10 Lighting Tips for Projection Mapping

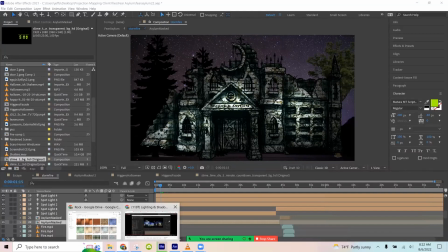[0:08]
let's talk lighting. I did do a video on this a while back, how just some of the basics of lighting in Adobe After Effects.
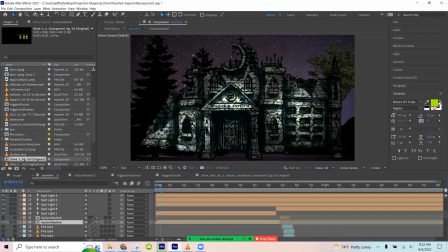[0:17]
This time, let's talk about kind of more principle focus on how you can use lighting to make your shows really pop and to make them even better. And so these are principles that you can use in any software, Adobe, Luxedo, DaVinci.
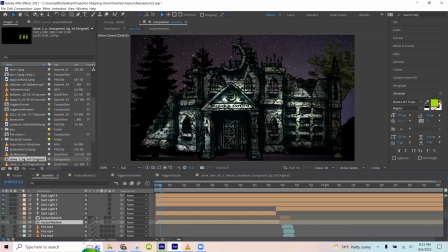[0:34]
They really apply even in physical props, like if you have your own haunt or Christmas display, then some of these things still matter too. So this is kind of a principle focused and some tips and tricks on how we can use lighting to make our shows look better.
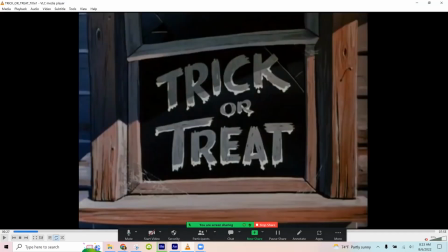[0:51]
And I am no master in visual arts, but I do watch the masters.
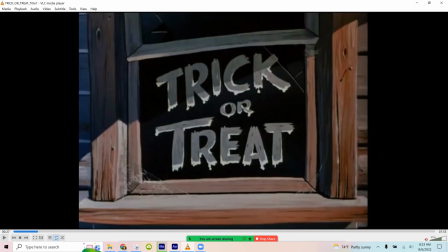[0:57]
I look at what Disney does in particular at their parks or in their cartoons, and there's a lot we can learn from them. And so we're going to look at some clips from this Disney short from the 50s. It's one we did a projection show on. It's a fun little Halloween one.
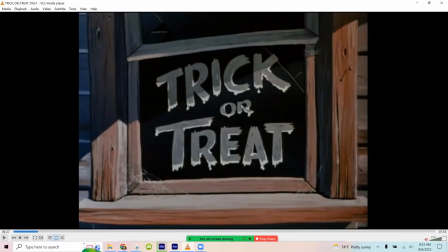[1:16]
And even back then, the principles I'm going to talk about are going to be all used here too. So they get it. So 10 lighting tips to improve your projection mapping shows.
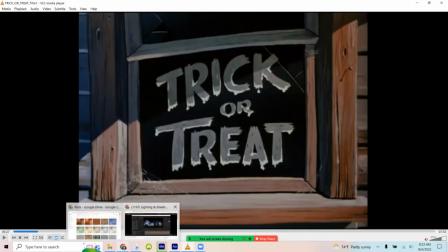[1:31]
So tip number one is to think of it as augmented reality rather than just thinking of it as a projection screen.
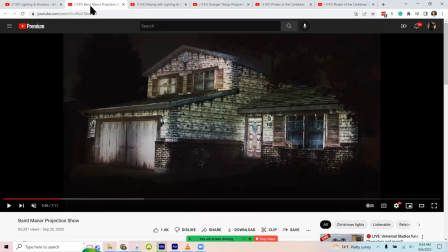[1:40]
The projection screen is just typically flat. Augmented reality, you're trying to make it appear as if it's the object itself. And so that's really what we're shooting for with some of these facades that we did, is to make it look like the house is made of wood and is dilapidated.
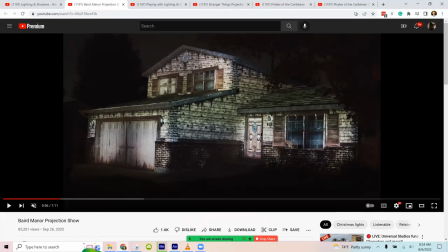[1:58]
So think of it as augmented reality rather than just a projection screen. And so that's going to kind of guide these other principles, because what you're really trying to do with the lighting is replicate real life, or maybe it's sometimes surreal life, but you want it to look like it's the object itself,
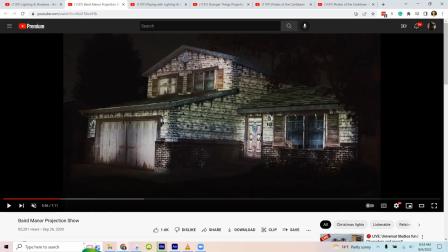[2:16]
not just a projection show. So that's number one. Think augmented reality, not projection screen.
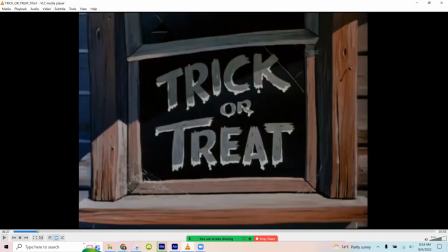[2:24]
Tip number two is to cheat a little with lighting by finding textures that give the illusion of good lighting. So it's a little detail, but you see kind of throughout this cartoon how much attention they pay to textures,
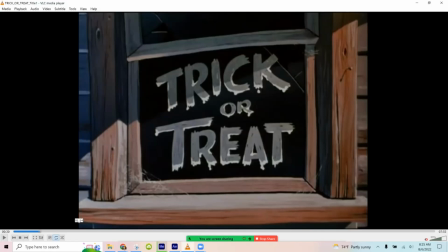[2:41]
like even the wood grain on this wood panel just on the title sequence, which we aren't paying too much attention to,
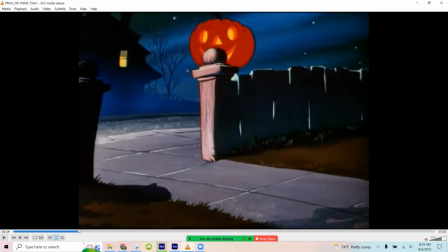[2:48]
but they take the time to do it. Let's look at a couple of other examples.
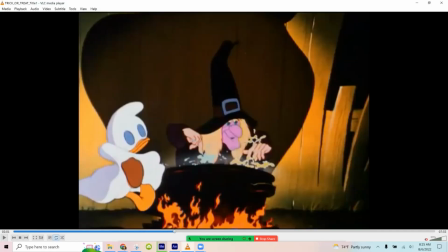[2:53]
They've got the rug here, has texture to it. Wood in the background there in the scene.
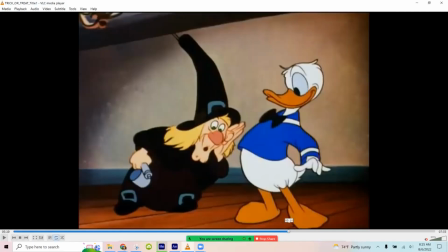[3:03]
Got the bricks. Like this wall here is pretty plain, but they still have it kind of, I don't know what you'd call it, but dappled or broken up to break up the texture.
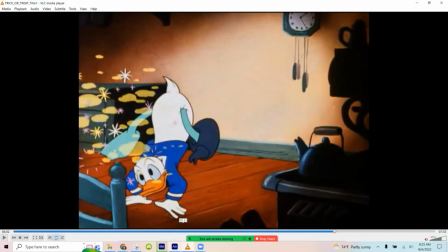[3:18]
And that can give the illusion of good lighting. And so an example recently from one of our shows,
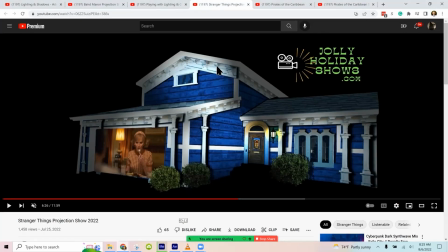[3:25]
in the Stranger Things, we used this trim for the Krill house, and it ended up working really good, even in person. This is just virtual, it's just projected, but in person it looks real.
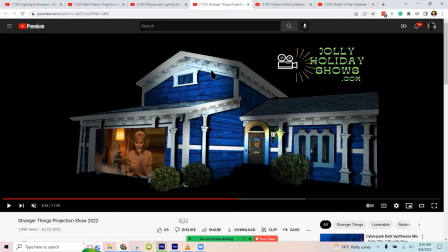[3:40]
It looks 3D. It looks like this is actually the house. And that was without doing anything fancy with After Effects, is just finding a good texture. So that's tip number two, is cheat and see if you can find a texture that will make it look like you have good lighting, shadows, and realism.
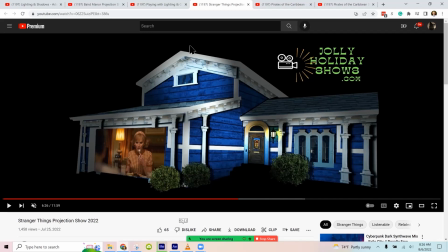[3:57]
Then tip number three is shadows. And I've also talked about that in this other video on lighting and shadows.
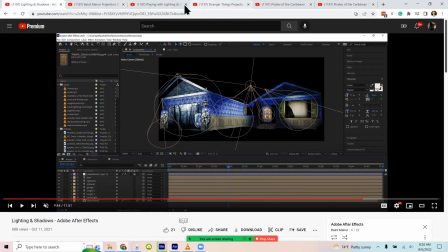[4:05]
So I won't go into it too much, but what we're shooting for is
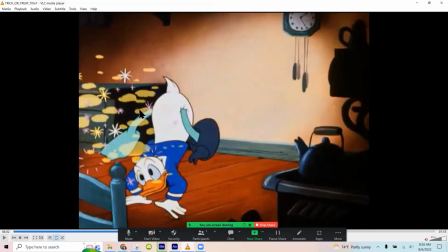[4:11]
wherever a light source would be, that we're mirroring that in our projections.
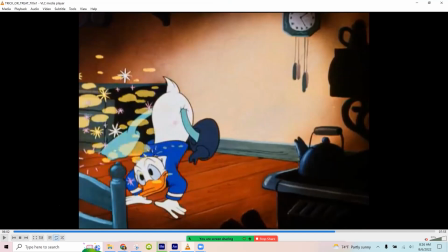[4:16]
So you look at this scene with the clock, and it's just a cartoon. No kid's going to notice if there's a shadow back there, but that background ambiance is what helps give it realism and helps give it the feels.
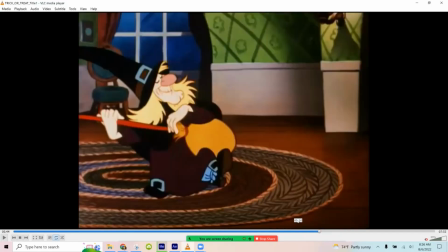[4:29]
So even in this one, it's got little shadows from the clock. And we could probably find just a bunch of random examples as we go through this.
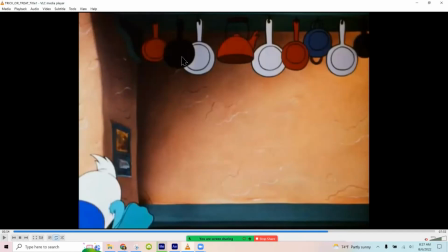[4:39]
They're using shadows on the different surfaces of the walls, as well as the objects.
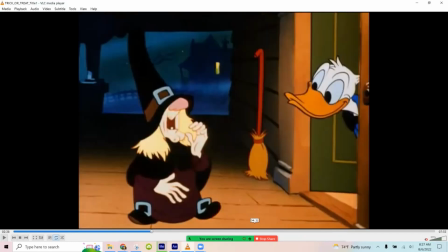[4:47]
Big shadow there from her. I think there's some more examples when they're in the house that we could use.
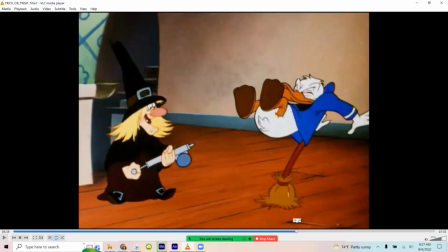[4:54]
Let's see.
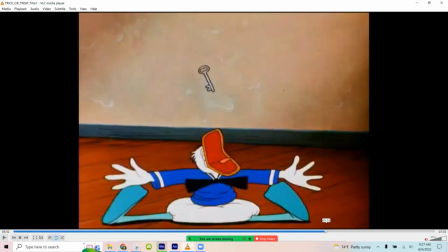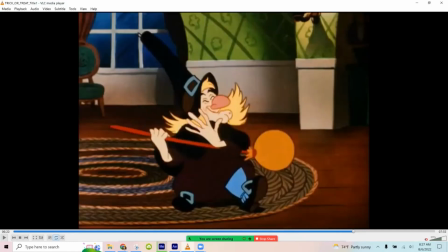[5:03]
Yeah, mostly in the background they're doing it. They've got all these different shadows. So I don't need to belabor the point, but Shadows will help give it depth, make it look real, make it look 3D. And what you'll want to do is just think about where the lighting would be in real life and where it would be shining, and then the natural place that the shadow would be cast.
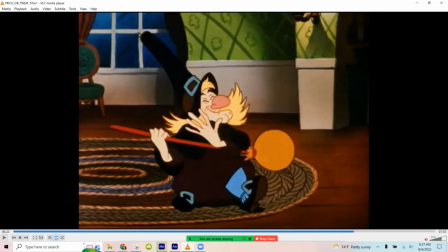[5:22]
Number 4 that we've already kind of touched on is that using lighting, even just basic lighting, will help break up the uniformity of something to make it look better. So you look at the wallpaper in the back, they didn't leave it as just flat. Or even this uniform color here, they didn't leave it a flat lighting.
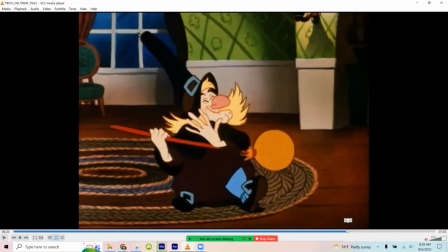[5:40]
They break it up with lighting and shadows.
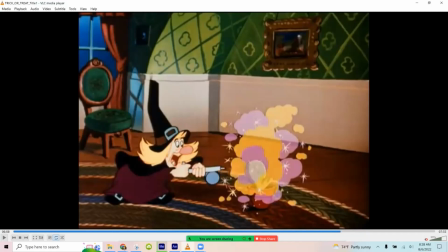[5:44]
So here you've got a light source, you've got slightly different light over here, you even have light coming in from the window. So that can give us a clue as to something we can do, right?
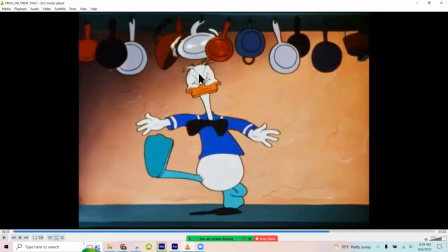[5:56]
This wall here has texture and shadows and the lighting to break up the uniformity.
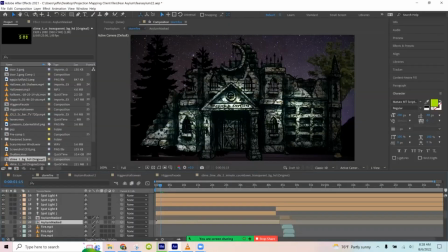[6:04]
And it makes a big difference. You look at this one that I've been playing around with.
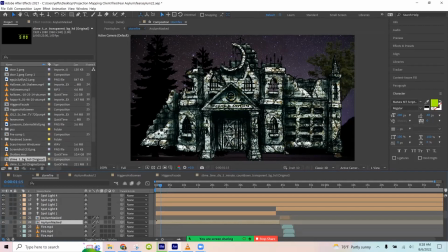[6:09]
This is what it looks like before we do any lighting effects. It looks cool. It's got good texture, but it's pretty flat. And then as soon as you add lighting, then it pops. Okay. So that's tip number 4. Use the lighting to help break up the uniformity.
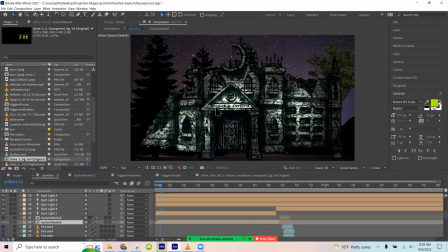[6:29]
Oh, one thing too that I haven't really played with yet, but I need to. I keep reminding myself is with the shadows to play with Dappled Light. I think I saw that on Van Oak's channel where you can have a tree, shadow of tree, and how it has the light shining through, but it's broken up into the different pieces, different
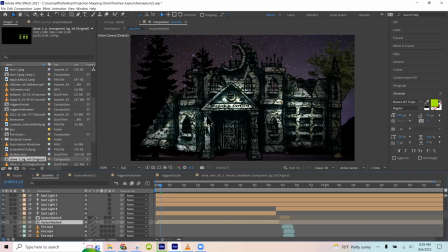[6:50]
shadows from the leaves. And I think that would look really cool to have the light even broken up into little small segments, to Dappled Light. Okay. Number 5,
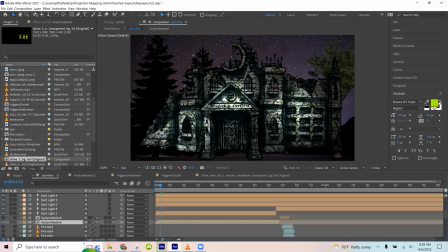[7:04]
we're trying to make it, touched on this too, but we're trying to make the lights look as they would in real life.
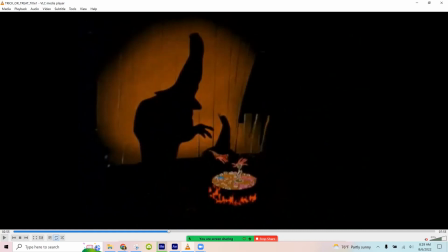[7:13]
So wherever the light source would be, like in this case, we got the fire and the cauldron, then that's the source of the light. So we're going to move our virtual light in After Effects or wherever tool we're using and point it in that direction.
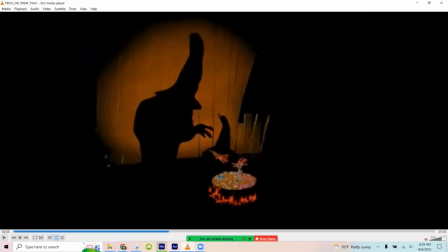[7:27]
Now, one of the things that you can tell if you've done this right is if we shined a light just straight onto the surface, then it's going to be a perfect circle and it might have a crisp edge. But you'll notice that it's not a straight circle, it's more conical.
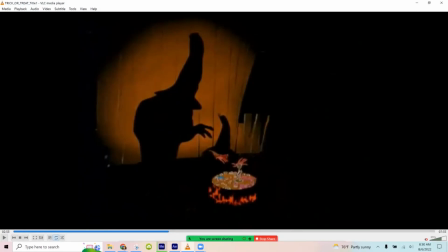[7:44]
A light beam has a cone to it. And so it's going to be oblong, it's going to be shaped a little bit different. It's going to be smaller at the bottom and bigger at the top because the light source is coming from the bottom and pointing upwards. And so that little shift of position helps make it match real life.
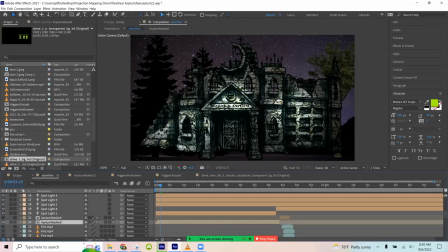[8:04]
And so where possible, let's turn on my layers here, to have the light source not necessarily straight on. Sometimes you do, but having it come from the side. Let's turn off a couple of these layers here so we can see what I'm doing.